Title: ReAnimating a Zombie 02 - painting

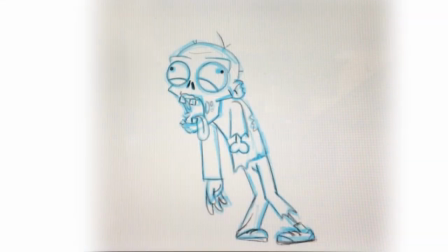So now let's start with the painting. Let's go with, well, rotten flesh. Let's go classic Halloween zombie. Let's paint it green. Okay, so let's start with a color green. If you're using software, by the way, try to use this on a different layer than the line work.
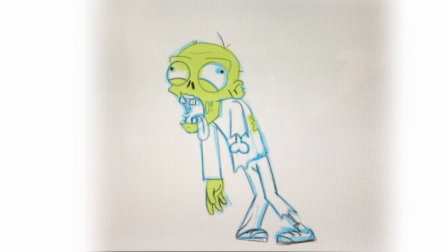It's gonna be easier for you further along the way. Like if you make a mistake, you don't interfere with the drawing. If you're just drawing on pen paper, that's all the same. Okay, now let's do the gums and the inside of the mouth, the hanging tongue.
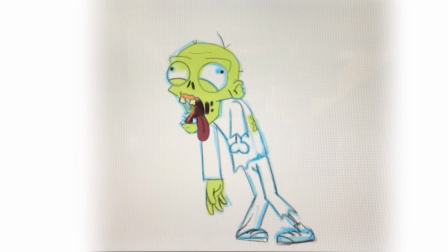Okay, keep working on these basic colors. Now the bones, the eyes. Okay, yellow. Yellow eyes gives him a sick look, which is pretty cool. You know, again, he's not alive. That influences not just the design, but also the color scheme.
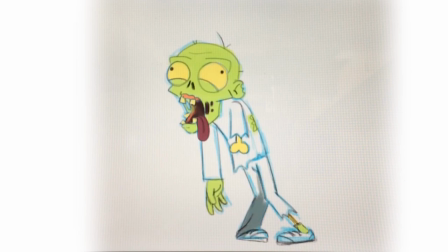And now for the pants and the shirt, let's give him something that is not saturated, you know, something along the grays. Because the grays, like, you will know that he's not fully alive
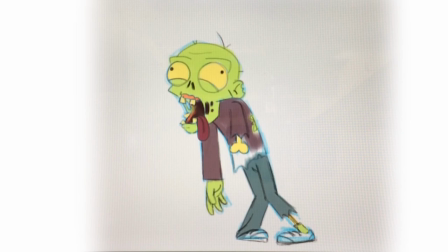because of the colors used in the clothing and on the skin and all of that. Everything reinforces the fact that he's dead. Okay, everything works for that purpose. That you reduce the contrast on the color scheme to make him less lively.
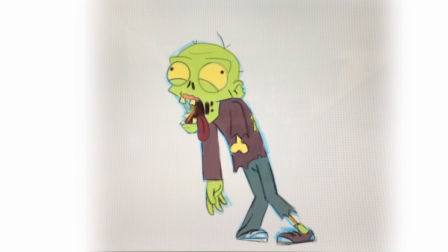Okay, so it's all zombie. Even the colors are zombie. Okay, so moving on, let's further some details that I missed here on the feet, the bone. Yeah, let's add a little bit of the the foot coming out.
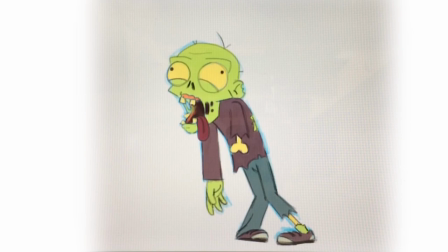Okay, yeah, that looks nice. Okay, so now let's start a whole process of shading. Okay, how will we shade this? Okay, usually people think automatically like I'm going to shade a character.
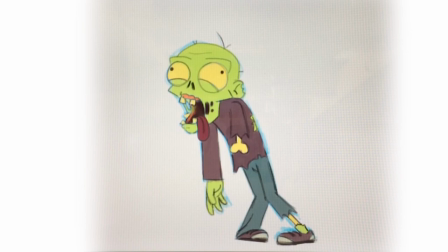I have basic colors. What I'm going to use is just white for the highlights and use black for the shadows. Okay, don't do this. Okay, this is really boring, first of all,
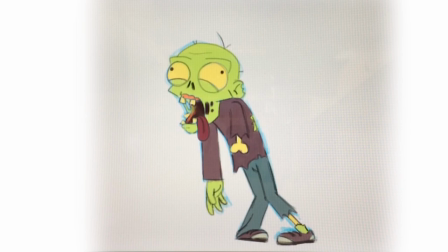and then the result that it gives is not exactly what you would want. Okay, if you do white light, straight up white light on something like this, it's going to look very clinical, like he's under some hospital lights.
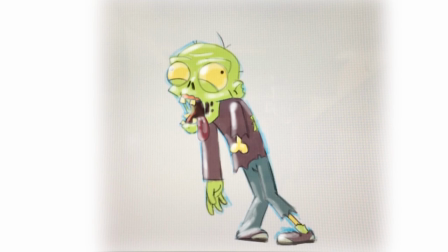Well, if that's the mood you're going for, then use that. Use white light for that. But other than that kind of situation where he's in an hospital or laboratory or something like that, something very clean, very neat, very cold, don't use the white light.
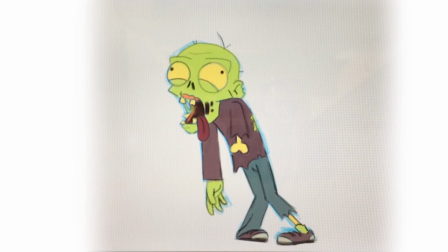Okay, use some sort of color that gives it a bit of a warmth. Okay, even though he's a zombie and we are toning everything down to make him look dead, we want him to look cute because he's a cartoon and he's kind of funny looking. So we don't want the coldness.
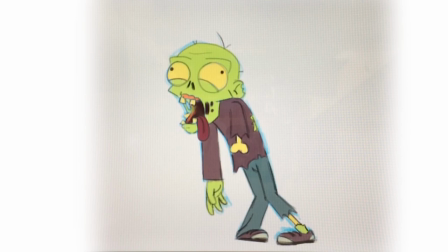Okay, so let's see. First, we'll draw some bubbles with the main colors. Okay, that we're using. The colors for the skin, the shirt, the pants, and the eyes.
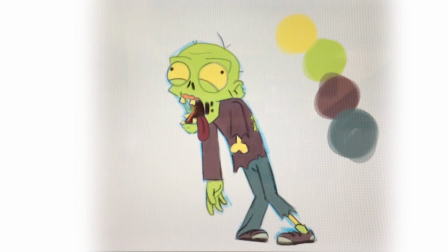Eyes and bones. So I'm using yellow for both because bones and white again it looks kind of too pale, too cold. So let's start shading and then we're going to highlights. Okay, so shading all of these, do not use black.
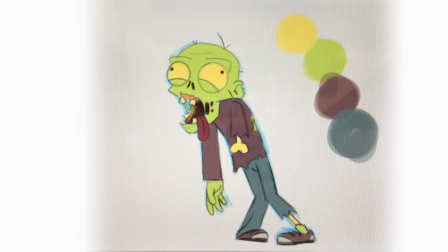Again, like don't use white because everything looks like too hospital like, too cold. Don't use black because everything looks how should I say this?
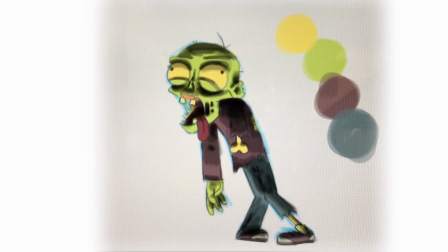Like muddy. Okay.